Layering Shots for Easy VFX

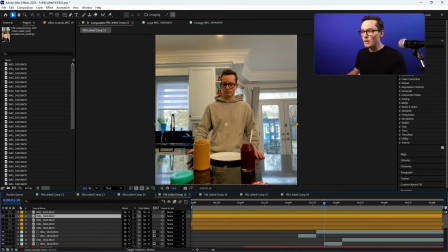244s
I went in and I filmed me throwing knives and spoons into the jars.
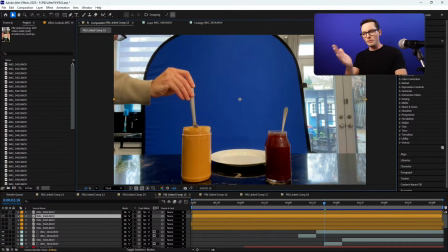251s
And in fact, I used a blue screen for this one. Because I knew it would have to go in front of me. I didn't feel like masking that all in, so I just blue screened, easy to key.
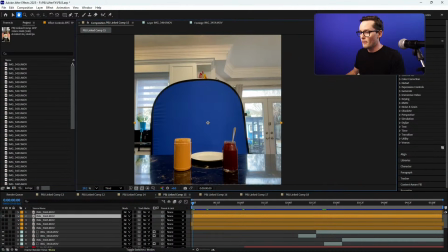259s
And an interesting thing happened where the peanut butter was too thick.
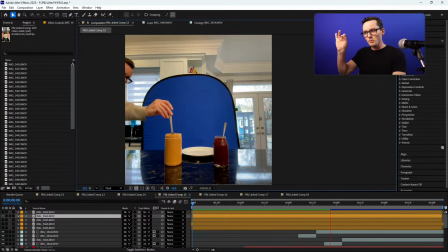265s
I couldn't really throw the knife in. So I just placed it in and I left it, and it fell over on its own.
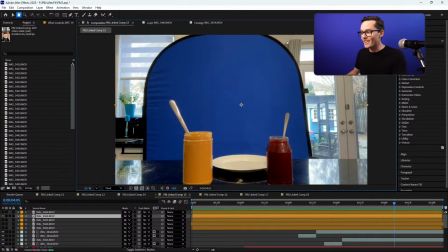272s
And I was like, oh, that's really nice. And when it does that, it does this nice little like light gleam on it. And I call that a how do you do. When something goes like, hey, look at me, it's a little how do you do. So I was like, oh, that light's really pretty.
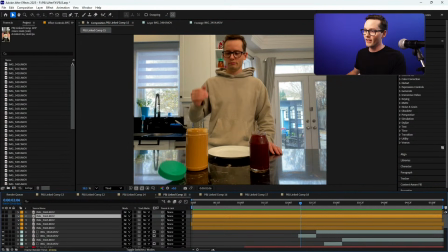292s
So in the shot, when that knife lands in, you can see it over here. It does a little light flare. And so the way I added that in was basically when the knife hits the jar, that's the footage of me just letting it go and tipping over.
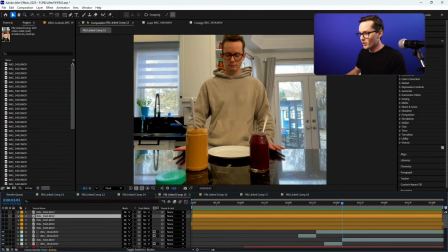309s
And then I just took one single frame of a full knife. I just held it up, cut it out. Let's go here.
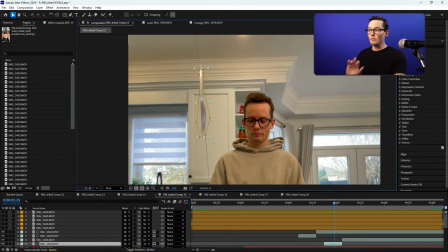319s
Where's my knife? Oh, this is probably it here. Yeah. I just took one frame and I just animated it from like point A to point B,
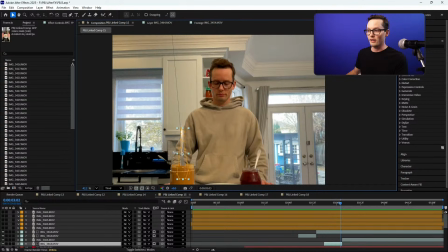328s
and it just flies into the shot like this.
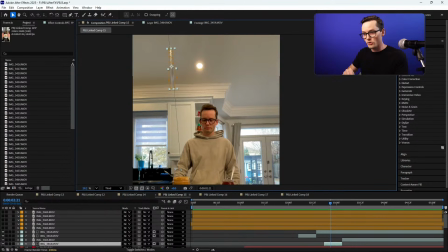332s
So that's just a single static image being drawn in or animated in with a little bit of motion blur.
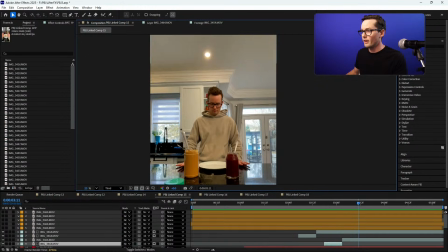341s
And then it goes in. I did the exact same thing with the jam. And the, when you look back at it, I'm going to crop in on the shot.
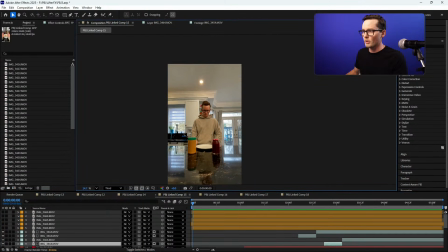348s
It's a bit wide. Boom, boom, boom, boom. And that's really it. That's really how I film all of my magical effects, is
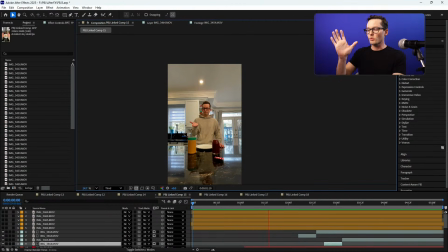362s
basically getting a really solid picture of what the acting is, what I have to do, leaving time for things to go, how do you do? And yeah, then just like layering in and testing how those things are going to go in.
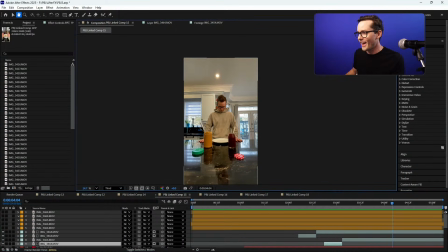378s
Does that make sense? And the biggest thing for me with this kind of stuff is clarity.
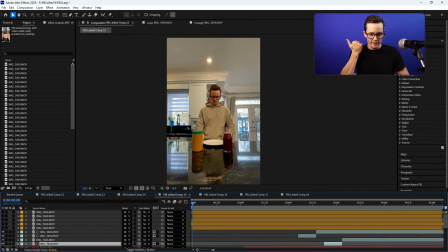386s
So, gesturing, leaving a couple frames, flip, gesturing, flip, boom, boom, and then I take over the performance.
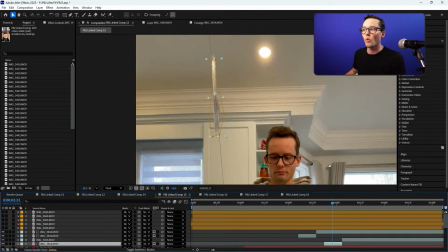395s
And even this stuff flying in, like I really boost the whites on these utensils so that you see what's happening.
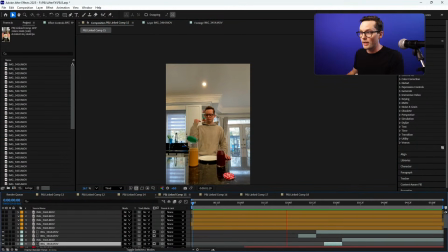401s
So it's a lot of planning, layering, and clarity. That's basically it.
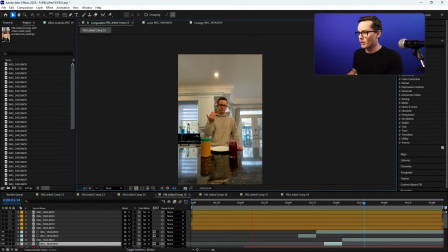410s
Yeah, nothing more complicated than that. So I think that's the lesson for today. I think that's a good place to wrap up. I'm almost done this short film.
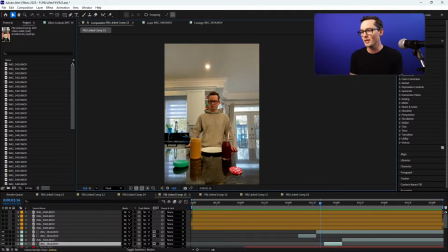417s
I was really hoping to show the whole thing this week, but let's hop to here. But I couldn't finish the short film. I just don't have enough hours in the day, so I'm going to finish it probably in the next few days. And then next week, we'll probably look at the whole film, hopefully finished. I really hope so. It's taking a lot longer than I thought it would. But thanks. That's the 10-minute lesson today. I'll see you next week.